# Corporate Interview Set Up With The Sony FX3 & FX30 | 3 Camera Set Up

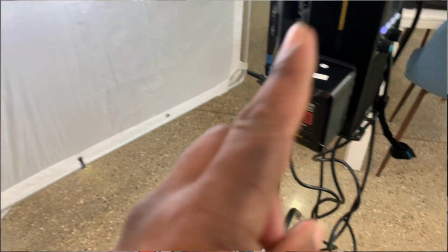show you all just the setup process i did for one of my most recent interviews some of the things that i use now
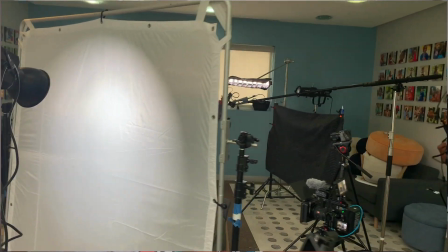as much as i hate talking about gear there is some gear that i have to do touch on because it was provided to me provided to me not in a sense i have to talk positively about it but just in a sense that i do have to at least mention into the video right now i do want to say that all the lighting that you're seeing is going to be provided by nanlight so with that being said let's get straight into it
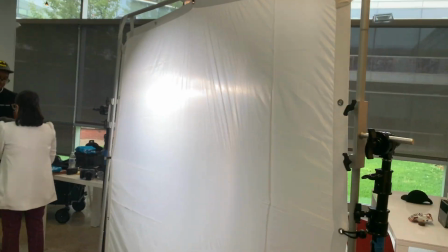now for this here i really wanted to maximize the room there was a lot of you know different stuff that i can kind of play with so the first thing i want to do is like kind of like started setting up my camera placement i knew out the gate i was going to
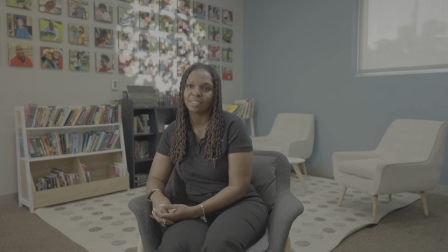be using three cameras there's going to be two fx3s and one fx30 by the way the fx30 is a phenomenal camera shout out to beastman production
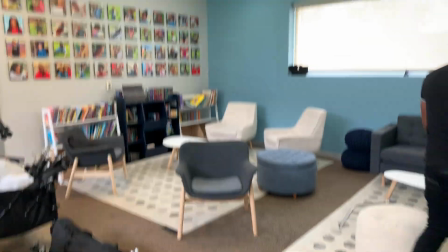i spoke too soon about that camera the fx30 is a phenomenal camera all right so we just had to stop and take pictures real quick uh just
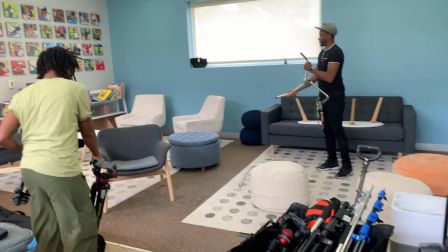to make sure we put everything back how we want but right now we're going to be shooting towards the corner of the room
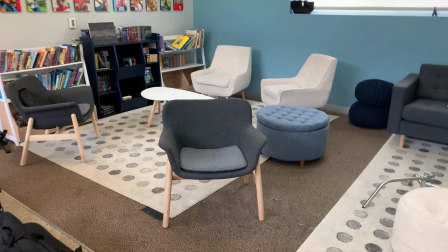so we can have this here so we're going to do a three camera setup two fx3s one fx30
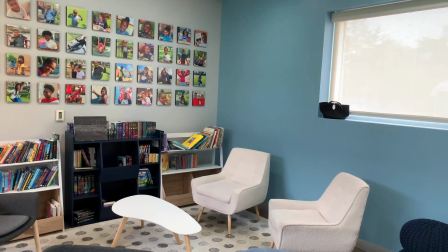i'm going to more than likely use a nan light projector to put something on that wall back there just something kind of like the light is coming from this window um
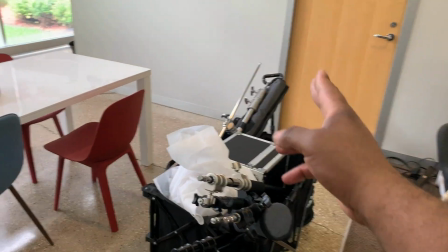but yeah just kind of want to show you all the setup so we have the nan light 30x 15x projector 720 500
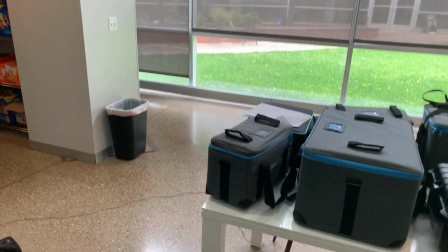300 b mark twos 60B Merk II's. Show you all.
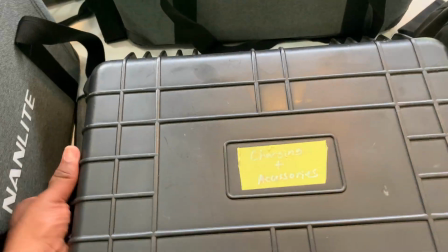Here's my everything case. I called it that because that's exactly what it is. It's an everything case.
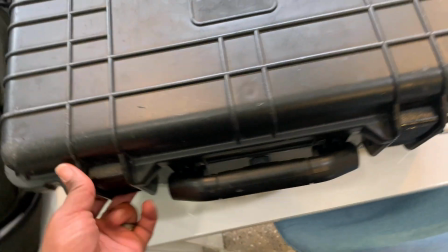Everything is in that that I would need for production. And here we have got a key mix on deck.
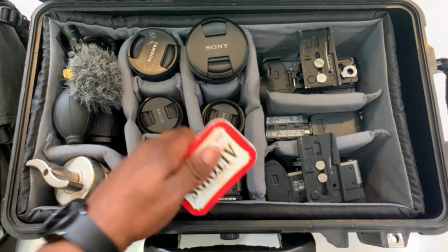I don't know much breath funky. But here FX3, FX30, FX3.
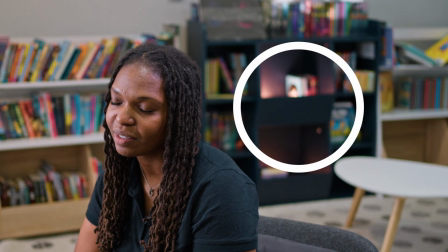We even took some Pavot II 6Cs in these in these uh in these little buckets now the great thing about when you're lighting spaces is you can control which areas you want to be
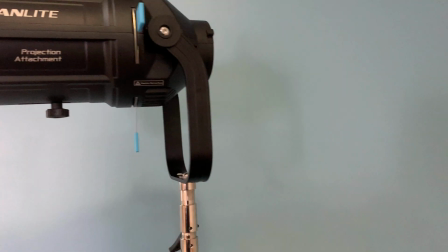focused on and how much attention you want on your subject right we had the projector mount 300b mark ii
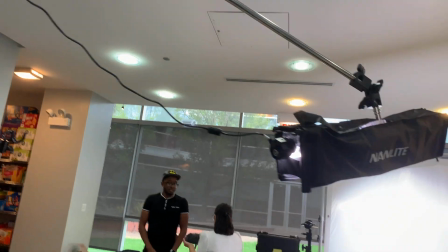um now like pebble tube for the hair light
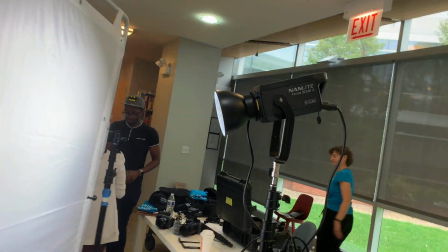with the scrim and the 500b mark ii speaking of the scrim i don't want to forget this the scrim was actually not bad to set up now one thing i can say about this now this scrim was provided to me by glide gear shout out to glide gear i love this setup process now what makes this scrim so dope is that it is a three in one so it's a four by four a six by six and an eight by eight now i had originally bought this because i wanted to be able to diffuse the sun what it looked like a little bit more professionally if i wanted to put it on a c-stand i don't have to have somebody holding something for me at all times to diffuse
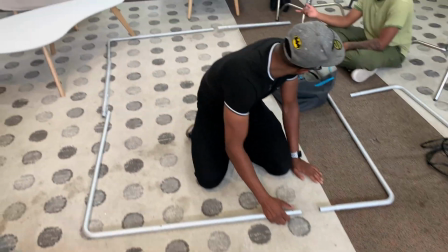the sun so now they are building up the scrim from the one glide gear sent me and what what i
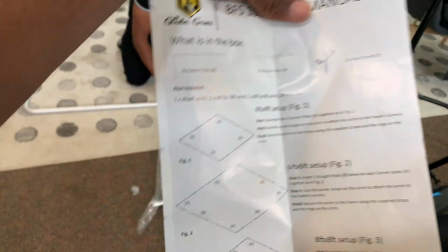love about the fact with glide gear is that they sent instructions to on how to build it and they're setting it up now
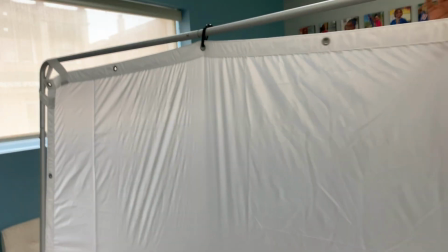crew is setting it up now i don't this is not going to be outside so i'm cool with it just being
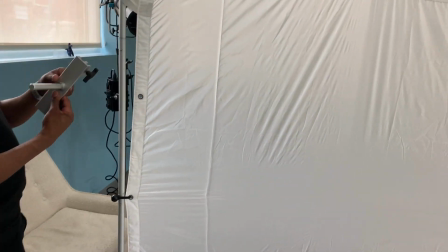as it is as long as it's straight i'm good enough with that um they are setting up the side pieces now but honestly it didn't take long to set up if i
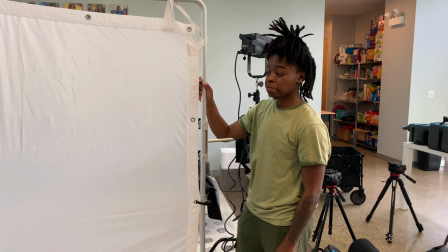had to be real what would y'all say Pretty simple? This takes about three people.
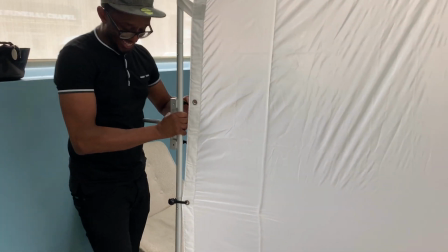See, Josh is going to the gym. He got a hat on with a small shirt to show his arms. I work with BET now, y'all. Wait on me. Wait on me, man. Wait on me. You know, I want her to scrim to just kind of like make my set look a little bit more professional.
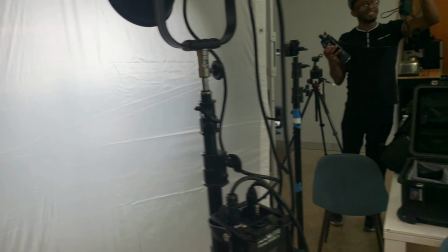I'm not saying that, you know, your 5-1-1 reflective still won't work. Like I said, just for where I'm at in my business, I just, I want her to scrim. Shower curtain is still a thing. You know what I mean? If you don't want to get a scrim, your shower curtain still works.
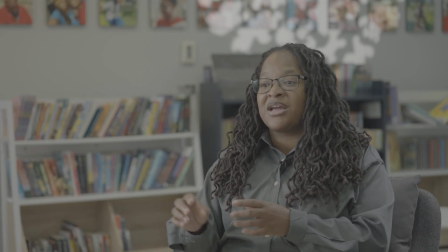Now the reason I like the scrim though is because to me it just spread the light a little bit more evenly I can control how tight that I want it or how big I want it.
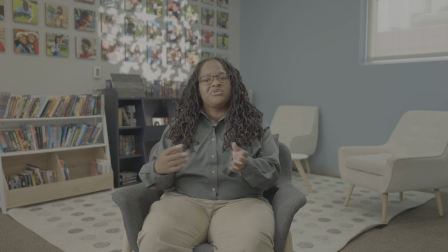You know what I mean? So I do like that. I do like having an option of versatility You do you do lose that with just a shower curtain But again, if it's just a shower curtain you put on a c-stand It's you actually have less of a footprint But to me the scrim me it just provided a better quality of light and how soft it is The 300b mark 2 on that projector I think I had it like maybe like I think I had it like
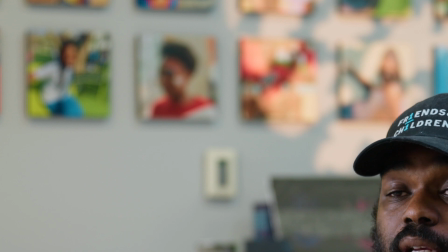three to five percent like it wasn't super bright at all but you know when it's focused on a wall it can look brighter than what it is.